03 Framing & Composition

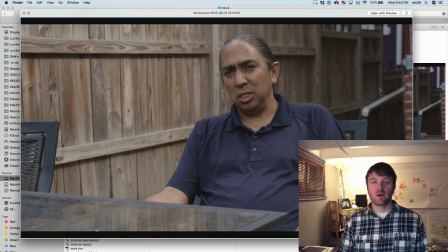16:27 So this is what I started with, and because I was going to have him, because I liked this background better, I knew that I needed to give him look room in this direction. Okay, so all these things are sort of going through your brain at the same time, almost subconsciously, and you're trying to sort of get an initial setup.
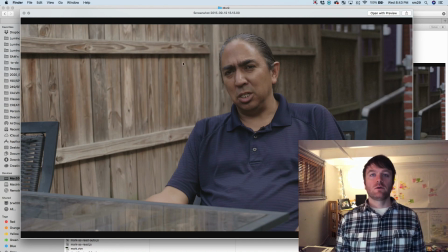16:46 Now, what's not good about this? First of all, I think he's too close to the center of the frame, and I would like him to be a little bit further over here. Secondly, compositionally, there's some really annoying things at the edges, like this row of bricks right here I find to be really distracting.
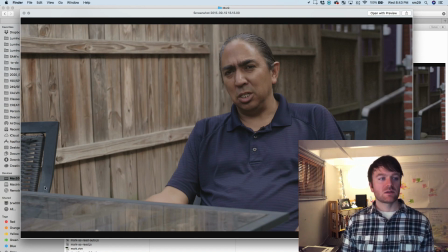17:03 And also this table is not awesome, and especially to me, this chair is a problem. And so as I'm talking to him and I'm interviewing him, listening to him, I'm also looking at the frame and I'm trying to assess, okay, what should I do? So after the first question, I reframed a bit and my next shot looked like this.
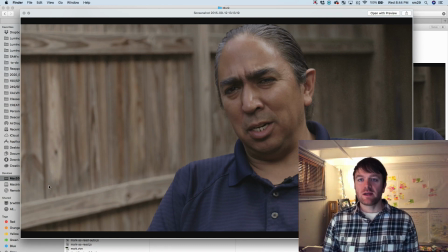17:22 Okay, so I was trying to get tighter, trying to get him a little bit more to the right side of the frame.
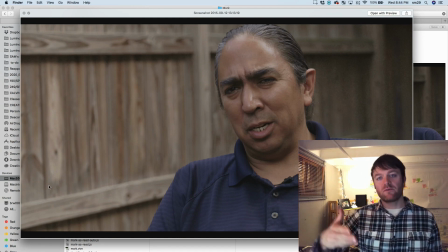17:29 Now, some people, I'm going to show you sort of a progression of 4 different images that I went through in real time to try to get the best setup that I could. Some people like this one best. If you like simplicity, this is going to be sort of the simplest of the setups, I suppose.
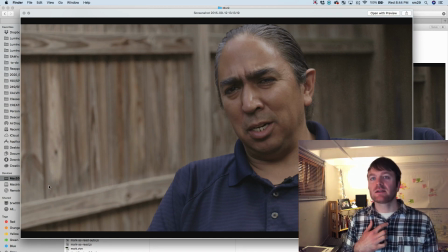17:48 And it's less distracting. I think it's better composed. What bothers me about this, and this is finally getting to my 5th point about composition, is the lack of color and tonal contrast. We do have some tonal contrast in that this wall has a natural gradient as it goes into the shadows, which is nice, and natural gradients are good.
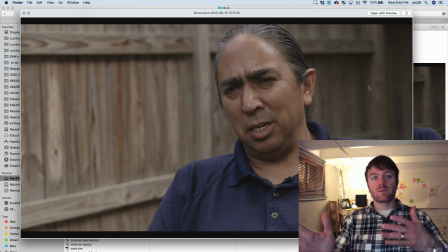18:08 It does have depth in the sense that it's moving away from us, so we have those lines that are not either horizontal, and reinforcing the frame lines, but they're moving away from us and giving us perspective. But the fence is brown, it's a similar tone to his skin,
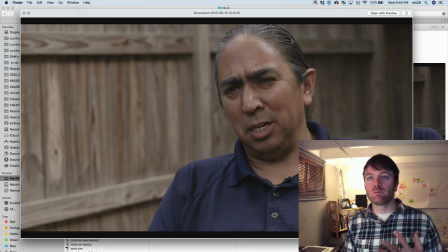18:24 and it basically feels like we have sort of brown, black, and purple, and those are like the only colors, only tones. It just, to me, it feels a little boring. So then I decided that I wanted to include some other stuff in the frame.
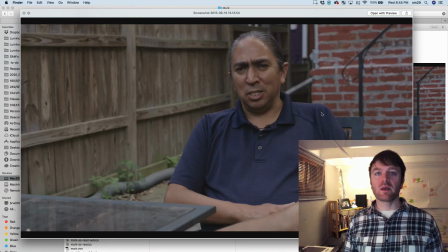18:41 So I actually asked him to move over a little bit because, of course, this whole time I could see this brick wall, which I liked, and you didn't know was there. And I thought, okay, let me see if I can get him more to be in this gap here.
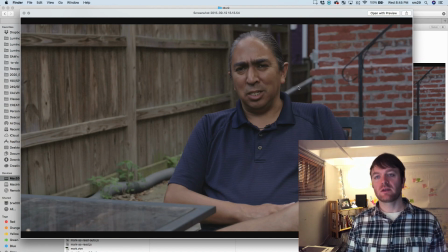18:55 Although it's still not perfect. This thing looks like it's, a straw coming out of his neck, which bothers me a bit. But I thought this was a little bit more interesting, and I personally like having a pop of color here with the green.
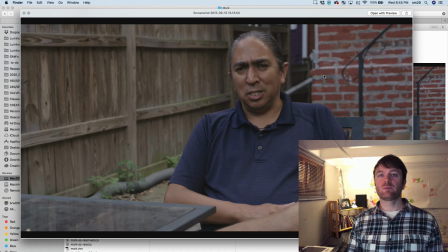19:10 So I've reintroduced this purple. I've used this brick and the sort of 2/3 brown background and 1/3 brick background, and I like the fact that I've got 2 different planes here. So I've got this plane that's flat and this one going away, and I got some pops of color.
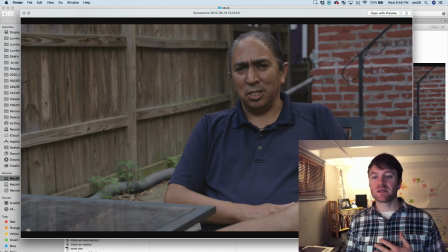19:27 So okay, good. But I've reintroduced some things that I don't like, especially his knee here seems awkward to me, and maybe the corner of the table as well.
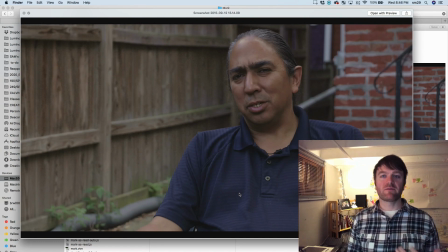19:36 And so this is where I landed sort of at the end. I think he has his head sort of cocked to the side, or else he would be more along the 3rd line there. But so this is what I liked best of these 4, right? So let's just go back.
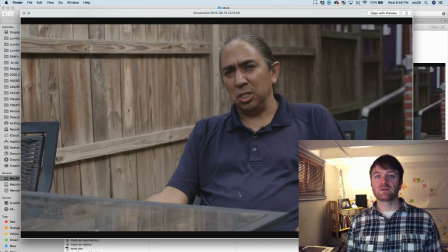19:52 This is where I started. It's fine. but less color and tonal contrast, weird things hanging out at the edge of the frame. Maybe not ideal.
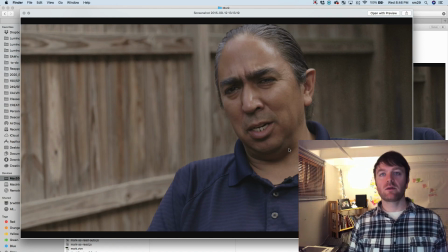20:02 Here's a closer one. Maybe depending on the emotional content of the interview, this would have been a good setup, but to me it felt a little bit boring. And also to me, it didn't capture his environment at all. Like this wooden fence could have been anywhere.
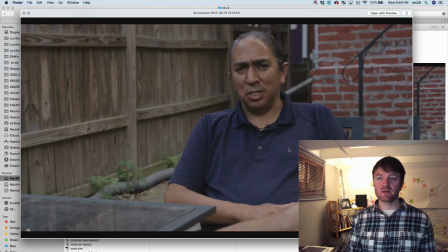20:14 So I wanted something a little bit more visually interesting. I tried this, and then I made one final adjustment, and this is where I ended up.
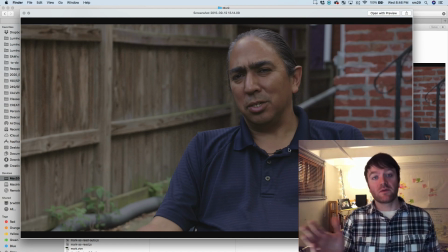20:20 So, I mean, there's some personal preference. Maybe some of you don't like this one as well as one of the others. But this was a situation in which I was kind of where you are, where I was trying to do the best with what I've got. And I'm thinking about directionality and quality of light.